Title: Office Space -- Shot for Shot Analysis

What's it like to work in an office cubicle? We're going to take a look at how the movie Office Space makes it look and feel to work in a modern office. We're going to look at this movie shot by shot. It's going to be a lot of fun and you'll learn a lot. Coming up next.
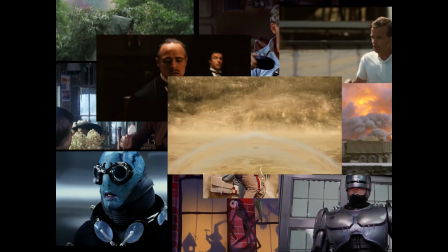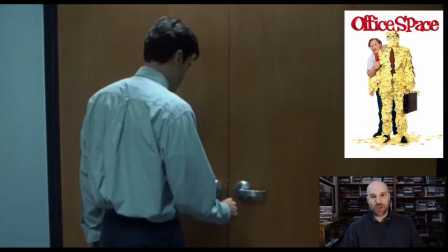Here I am in the bottom right hand corner. Hello, this is Office Space. This is right after the opening credits, and we're going to go right into this modern office. I'm going to play this first 30 seconds for you, and I want you to think about how this movie is creating the look and the feel in particular of a modern office,
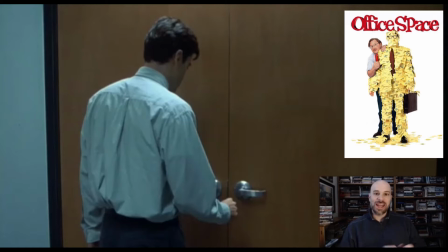especially what it's like to work in an office space filled with cubicles. What are the elements in this 30 seconds that are contributing to the feel of what it's like to be working in this office? All right, so let's look at the first 30 seconds and then we'll analyze this shot by shot.
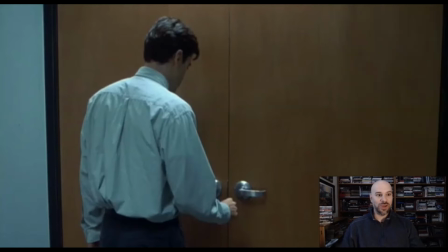Here we go.
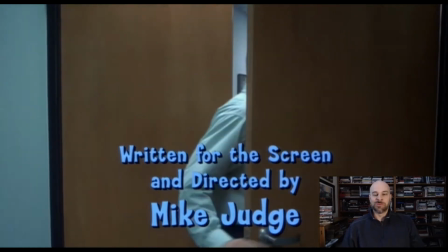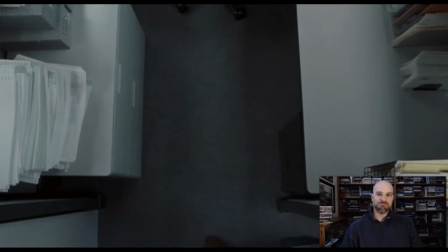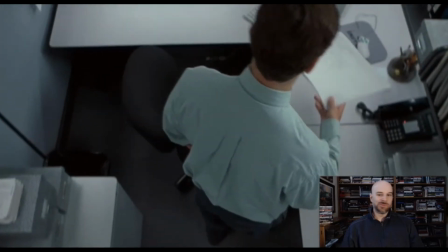Just a moment. Corporate accounts payable, Nina speaking. Just a moment.
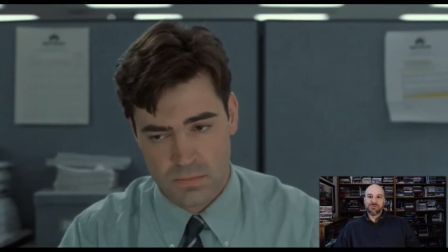Corporate accounts payable, Nina speaking. Just a moment. Corporate accounts payable, Nina speaking.
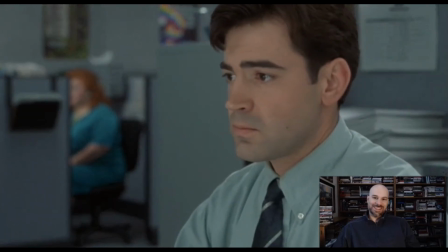Just a moment. Corporate accounts payable, Nina speaking. Just a moment.
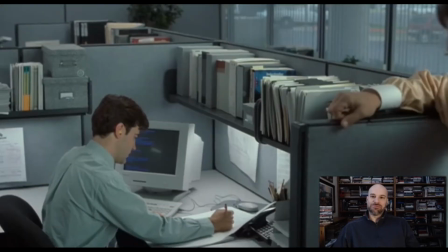Corporate accounts payable, Nina speaking. Hello, Peter.
All right, that's it.
What's happening?
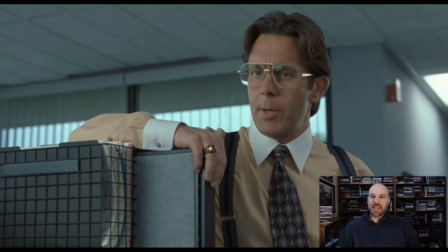That's it. That's all I wanted to look at. We'll get into this little exchange here in just a minute.
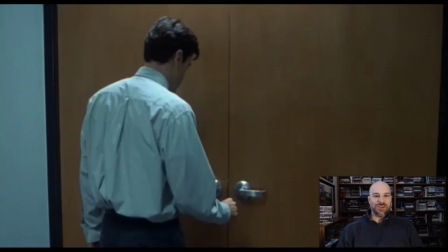Let's look at this shot by shot. Going back to the beginning, here's the establishment shot as we go into the office. Actually, this character has just been shocked by touching his doorknob thanks to static electricity, so he's hesitating to open the doorknob.
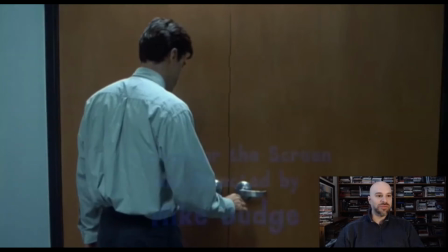Now we're going to open the door into the office, and here's what we get. Let me turn down the volume. And you'll note a cut to this first shot.
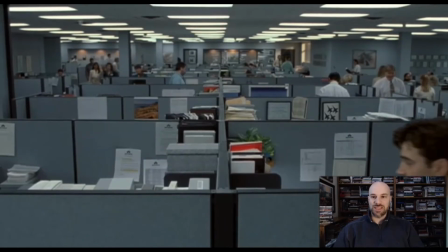This is our first look at the office space as it is in this movie. What's the look and feel of this shot? Really great opening shot. This is at a high angle, looking down at this character. When I say high, I mean the camera is literally high above the ground,
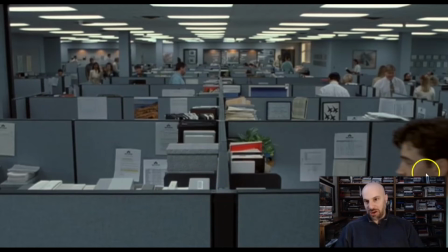sort of looking down if you were to look at this area right here, or the character is going to walk from right to left here. This is also a combo of a close shot of the character who's out of focus, I think, in this shot, and then a long, in fact, extreme long shot of the entire office.
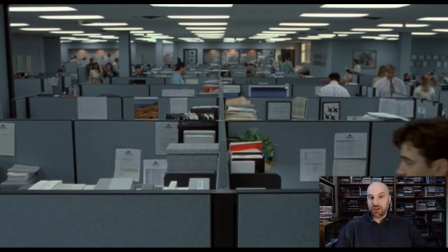In a way, this is an establishment shot giving us the whole geography of the office, but it's doing more work than that. Look at the feel of this. First, this very oppressive length of the office. It seems to go on forever, especially with this vertical line receding into the distance. And then you get the ceiling here,
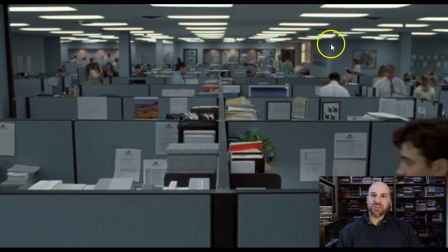the oppressive fluorescent lights sort of compressing this horizon line here at the top where the ceiling meets the wall with this line right here, and it actually feels pretty cramped in this office even though we see a vast distance here.
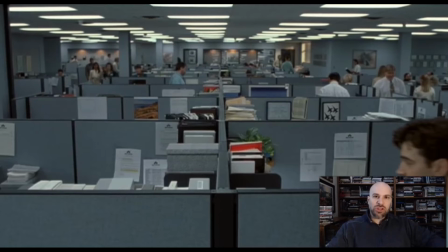What's weird about this shot is it feels like there's a huge space but everything is cramped. I mean not just the cubicles, but sort of this space over here between the pillar and the wall, this space over here, pillar and the wall, the distance between the cubicle and the character,
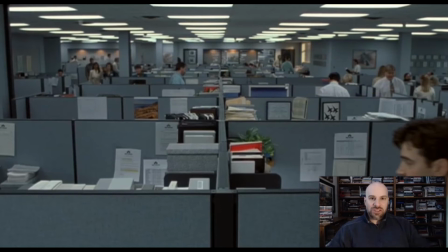and then even this space right here. It's huge, but it's very tight. Second is the color scheme. Very drab. There's a few pops of color here, right here with the red, right here with the red. The hint of a plant, the hint of vegetation.
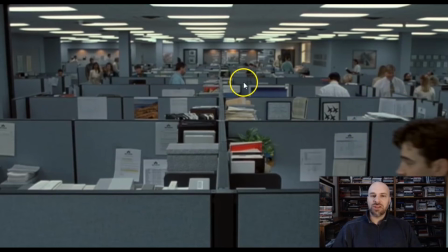Everything else is very bland, with everybody, looking like they fit in to the scene. In fact, the character here, his shirt is going to blend in perfectly with this sort of blue-gray cubicle look of the whole office.
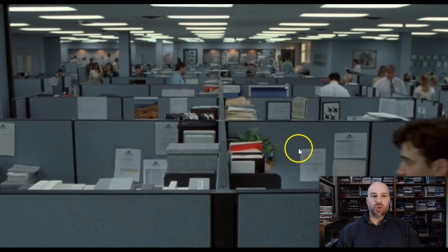Wonderful opening shot. We're going to see him walk from right to left as he sort of scans this whole environment.
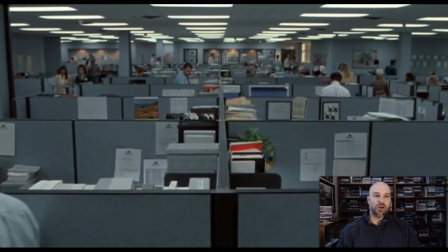And there he looks out over it, and we see him walk from right to left.